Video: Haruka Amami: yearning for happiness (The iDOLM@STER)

At the last few minutes of the first episode of the Idol Master anime, the following question is asked to the girls at the Namuko production agency.
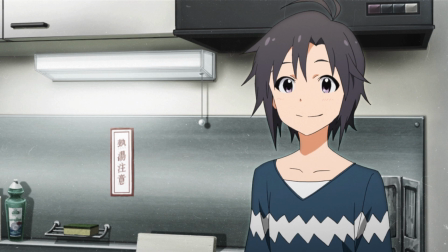0:13 The answers vary from one another, but all of them reply with their expectations regarding their profession.
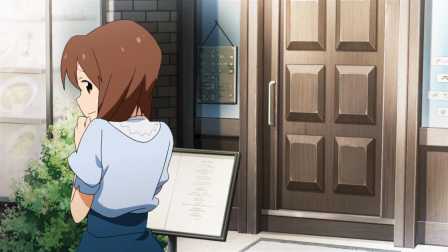0:19 For Makoto Kikuchi, being an idol might bring out her feminine side.
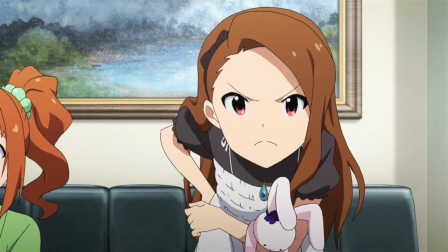0:24 For Yukihou Hagiwara, it's a chance to become the best version of herself.
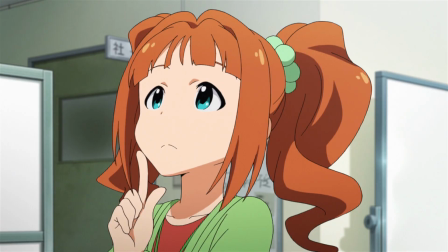0:29 Iori Minaze believes it'll make people respect her. Yayoi Takatsuki wants to help her family with the money she'll make.
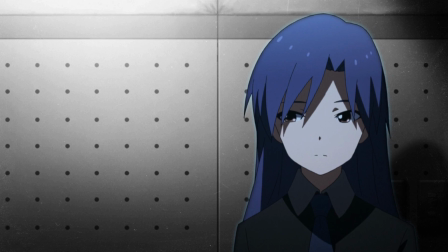0:38 Chihayaki Saragi just wants to sing and nothing more. But the answer of a particular girl is quite simple.
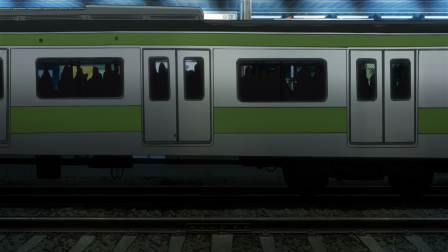0:50 She doesn't elaborate on the purpose of that dream, nor what she desires when it comes true.
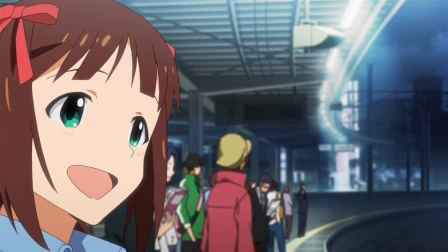0:56 It's just something she has carried since her childhood.
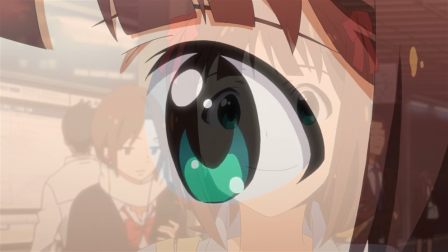0:59 At that moment, she considers that to be a concrete answer, it's a dream she's determined to turn into a reality.
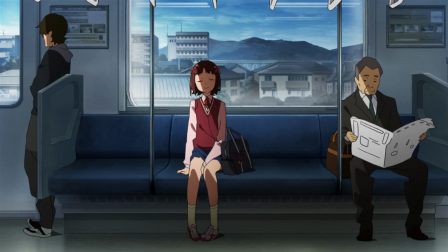1:07 However, that's not a concrete answer. Her journey to figure out the true meaning of her dream is what made Haruka
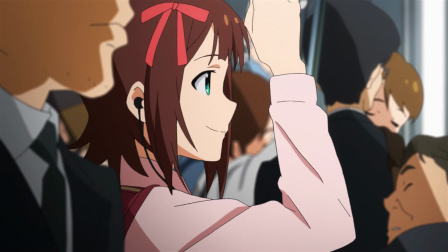1:15 Amami become one of my favorite characters of any kind of media.
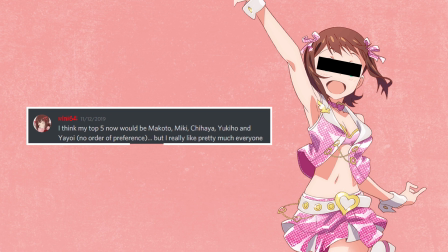1:20 And this is funny, because she wasn't even on my top 5 favorite characters from the show during the first 13 episodes.
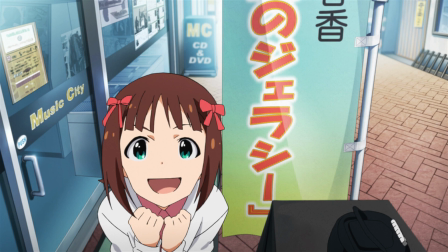1:27 I thought she was cute, I liked her positive mindset,
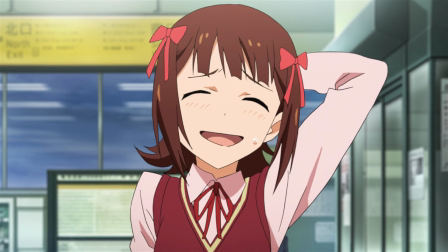1:31 but I didn't see anything remarkable about Haruka that would make her stand out from the Genki archetype,
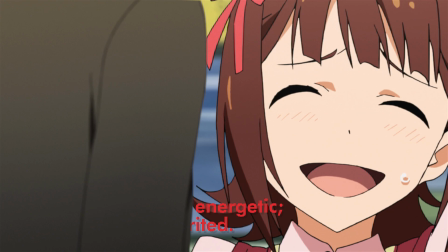1:36 a supportive, always cheerful girl, a common trope in anime.
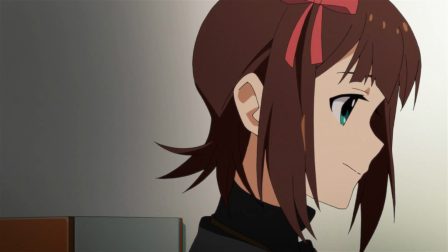1:41 However, during the episodes of the second half, I started to realize just how much I related to Haruka.
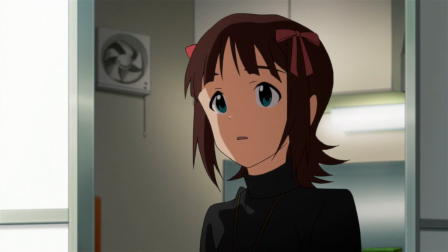1:47 I had never felt such a strong connection to a character as I felt with her. But before we start, this video contains massive spoilers about the original Idol Master anime.
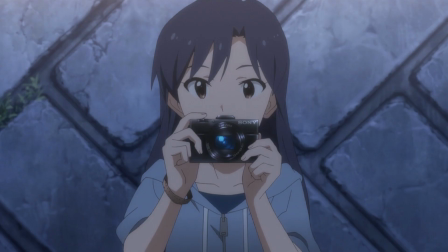1:59 With that out of the way, let us dive into the story of Haruka Amami,
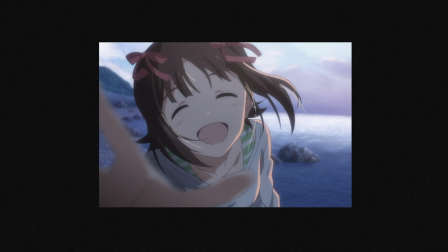2:04 why she's so important to me, and how her arc is a masterclass in character writing.
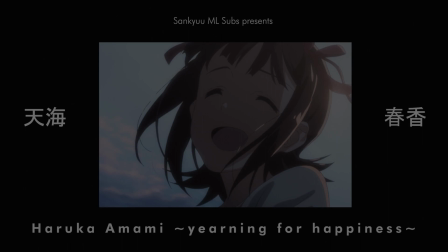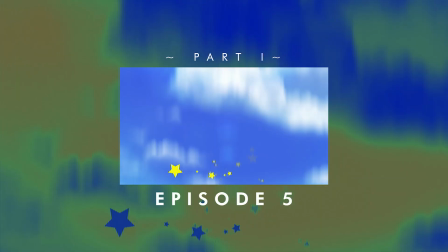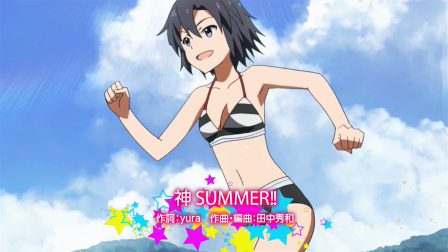2:29 In episode 5, the Namu Kopro-Chin goes to a summer house to relax during the summer.
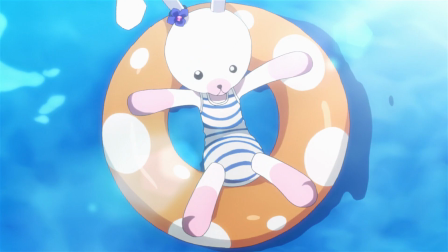2:35 It's the mandatory fanservice beach episode of contemporary anime, meh, light-hearted, fun and full of bikini shots.
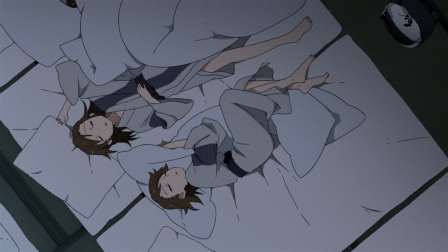2:43 But what if I tell you this episode contains one of the most pivotal scenes in the show?
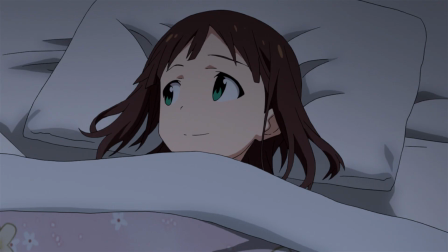2:50 I'm referring to the scene in which the girls are about to sleep, but some of them are still awake.
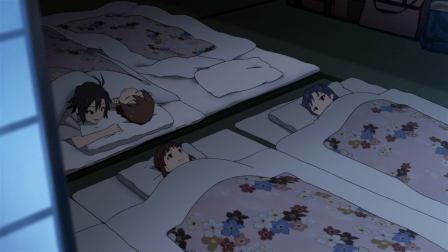2:56 They start talking about their future as idols, imagining how and where they'll be in a year.
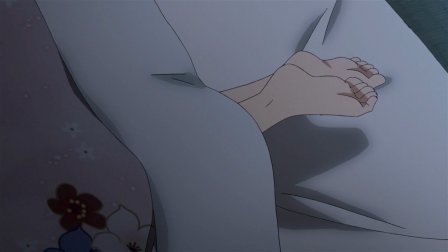3:02 It's a scene that left an impression on me for its nocturnal ambience with almost no background music. week,
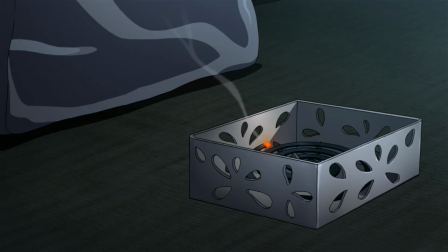3:09 it made me feel the atmosphere of intimacy of that moment.
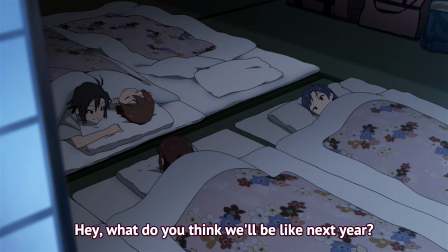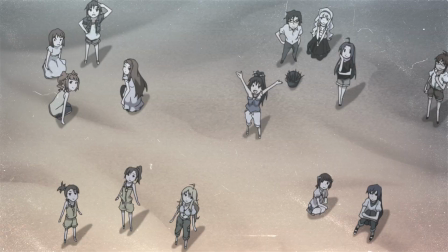3:17 Haruka comments on how this trip to the beach was fun, saying she would like to do this again in the following year.
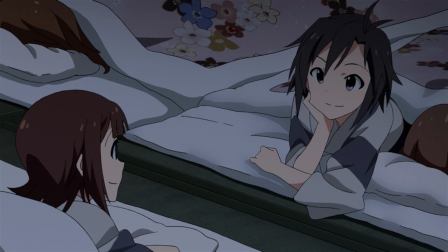3:23 When she talks about the future, she wonders if casual trips like this with all the girls would still happen if they became famous.
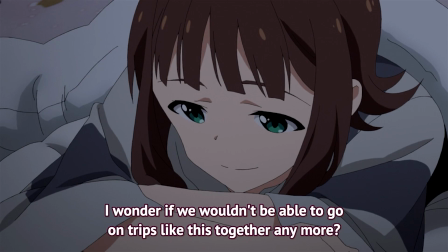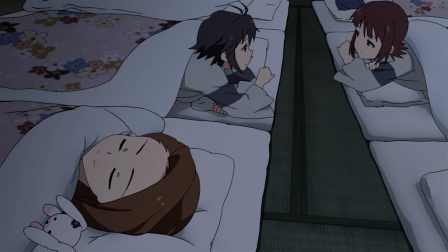3:39 Yori jumps in and then tells her to think about that only after achieving fame.
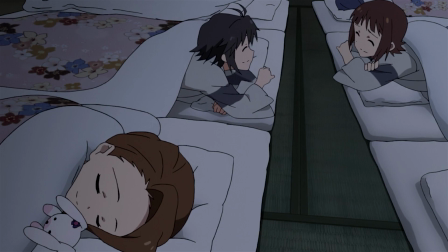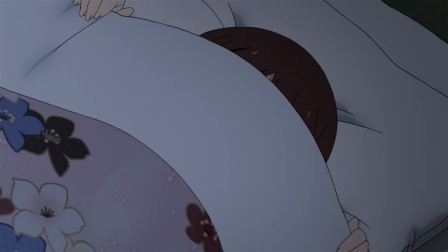3:49 Haruka agrees and goes to sleep,
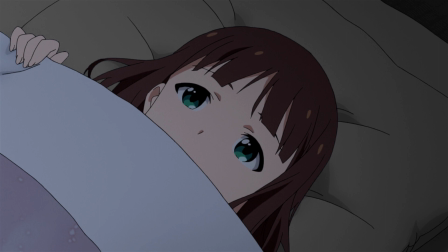3:51 but the shot with her eyes open tells us that this concern is still in her head… and it wouldn't leave it soon.